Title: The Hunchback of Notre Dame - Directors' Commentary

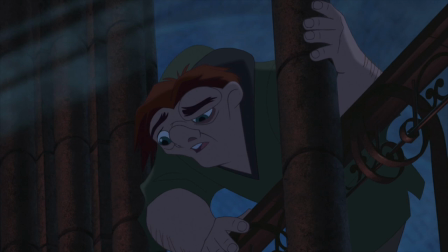[33:15]
this this is an area where we had to we had to go back and forth how are we going to bring Quasimodo into the song how are we going to attach him to Esmeralda how are we going to involve him in this sequence we were worried kind of lose him for a while so we wanted so at so he's a way through we decided to make him a witness to kind of watching this whole thing and in
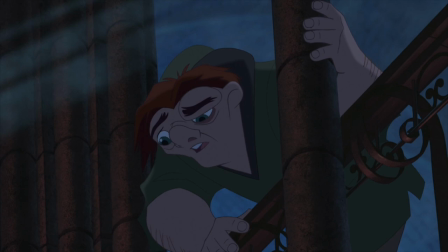[33:35]
a way this is where he really kind of kind of bonds with her I think we redid the bridge to this song about three or four times all
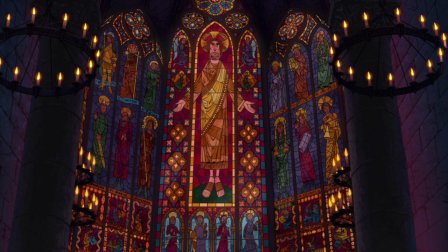[33:42]
the selfish parishioners coming in and praying in contrast to Esmeralda we worked on forever and this whole idea of the stained glass window is kind of a recent idea in the making of the film and there's even some fun little guild signs hidden in the window.
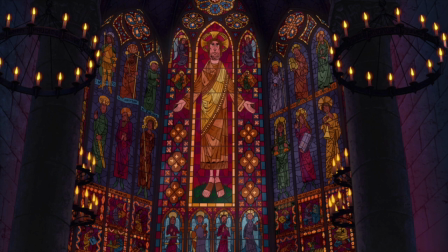[33:58]
Done at the base of the window if you look at the little square panels that the guilds traditionally put in,
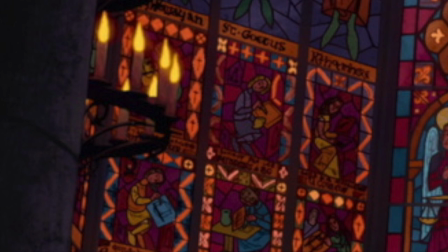[34:04]
the sponsors of the window in the church, you'll find the guild for the layout department, the computer department, the animation department.
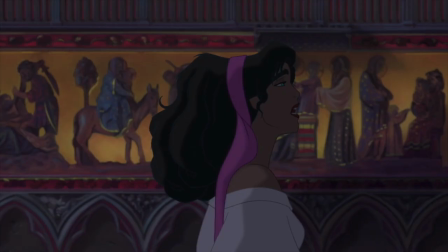[34:11]
You'll notice this fresco in Back of Esmeralda is actually something that you'll find in Notre Dame. It's called the Slaughter of the Innocents. Most of the statues and frescoes and things that she passes during the song are really there in the cathedral.
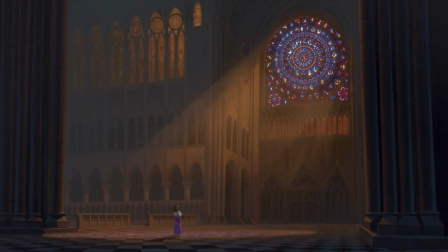[34:24]
We painstakingly reproduced it. Paul and Gaetan were really careful about this. Yeah, including the rose window here, which is kind of the centerpiece of the cathedral in that beautiful long shot, which we retook about three or four times. We used to have dust in the air and it never quite worked yeah we had animated dust particles in the air and and the the scale was
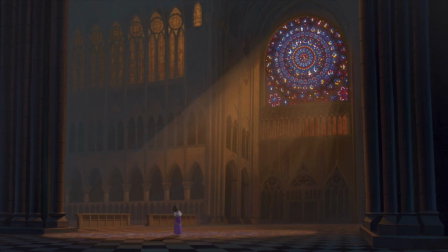[34:44]
off for some reason the individual particles looked like they were the size of esmeralda's head like a nuclear accident yeah and it just just really wasn't
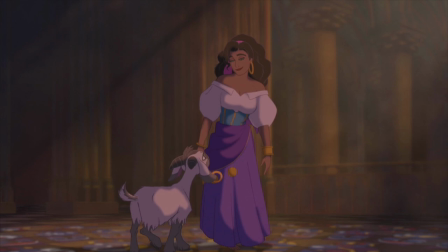[34:51]
nice here though yeah the kind of just drifting sort of drifting smoke yeah it really gives a great uh feeling like there's incense in the place
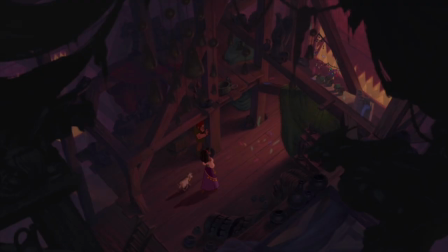[34:59]
this little sequence kind of leads us into a moment where we're trying to get esmeralda and Quasimodo to bond a little bit, where he takes her up to his bell tower and shows her his cool loft apartment.
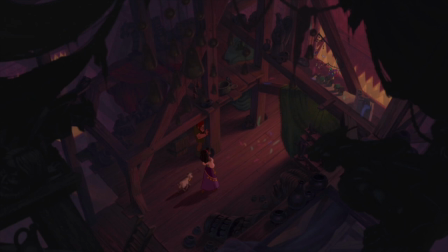[35:14]
This was actually a scene that we rewrote several times, and the final version was actually based on a suggestion by Demi Moore. She felt that Esmeralda, having grown up on the very crowded streets of Paris,
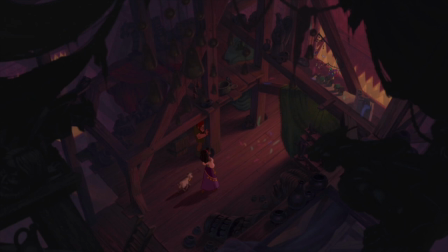[35:27]
you know, with the gypsy caravan, everybody kind of living on top of each other, that when she first saw Quasimodo's loft, The amount of space and light and the fact that he had it all to himself would be really a wonderful thing for her.
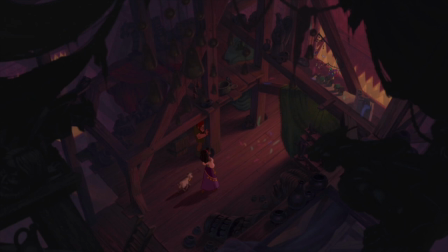[35:43]
That to her, that would be a wonderful way to live. So we thought just showing that contrast between the two would be very interesting.
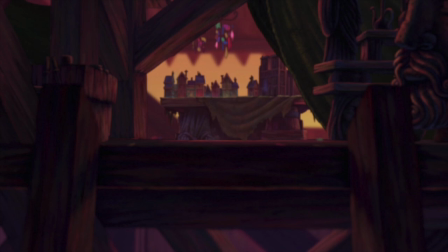[35:50]
Here comes a wonderful little scene when Esmeralda crests the floor here and sees the loft for the first time right here.
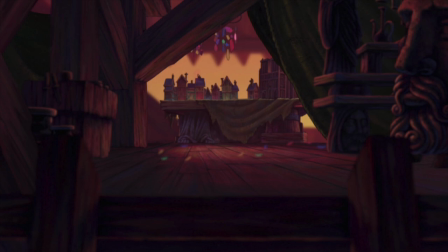[35:58]
It looks like a 3D model, but it's really not. The floor is squeezed. It's a two-dimensional painting that's squeezed and then unsqueezed to make it look like the floor recedes away from it. Some layout magic, again, by Ed Gertner.
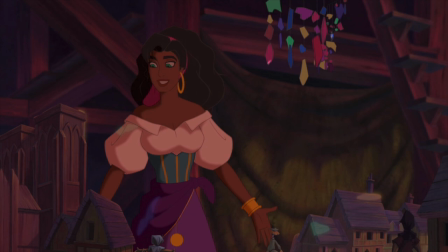[36:10]
And then when you get up into the loft, Chris Jenkins and his effects guys did some really nice work with the mobile and the little shards of light moving around the room. It really makes you feel a sense of space. It's very magical. We wanted this to kind of be, you know, Quasimodo's life, seen in a different way, seen literally in a different light.
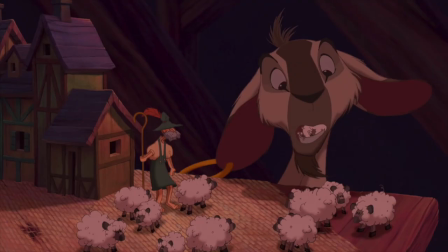[36:31]
It's more great Ron husband animation on Jolly. Ron took a character that was really kind of a minor character, the goat Jolly, and took it to a level where the executives began to demand more Jolly, more goat.
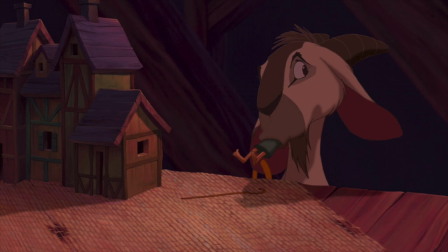[36:48]
We want more goat. Because every time the goat would come on, he was a star. So we had to keep working. We doubled his screen time. Yeah, he was so charming and fun in every scene that he was in that we eventually had to work him into more scenes, and that's really credit to Ron Husband.
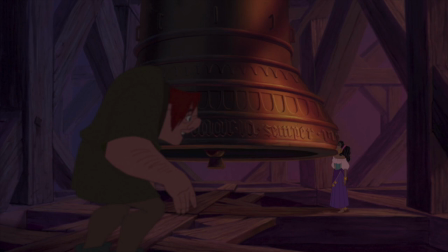[37:05]
This is kind of a Victor Hugo scene, the idea of Quasimodo and his bells and his relationship to his bells up in his tower. Yeah, in fact, all the names he gave to the bells are the names that they have in the original novel.
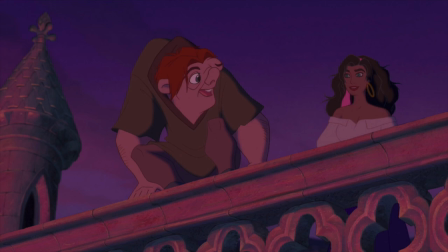[37:17]
Now here's Quasimodo showing her the best view in town, complete with English chorus.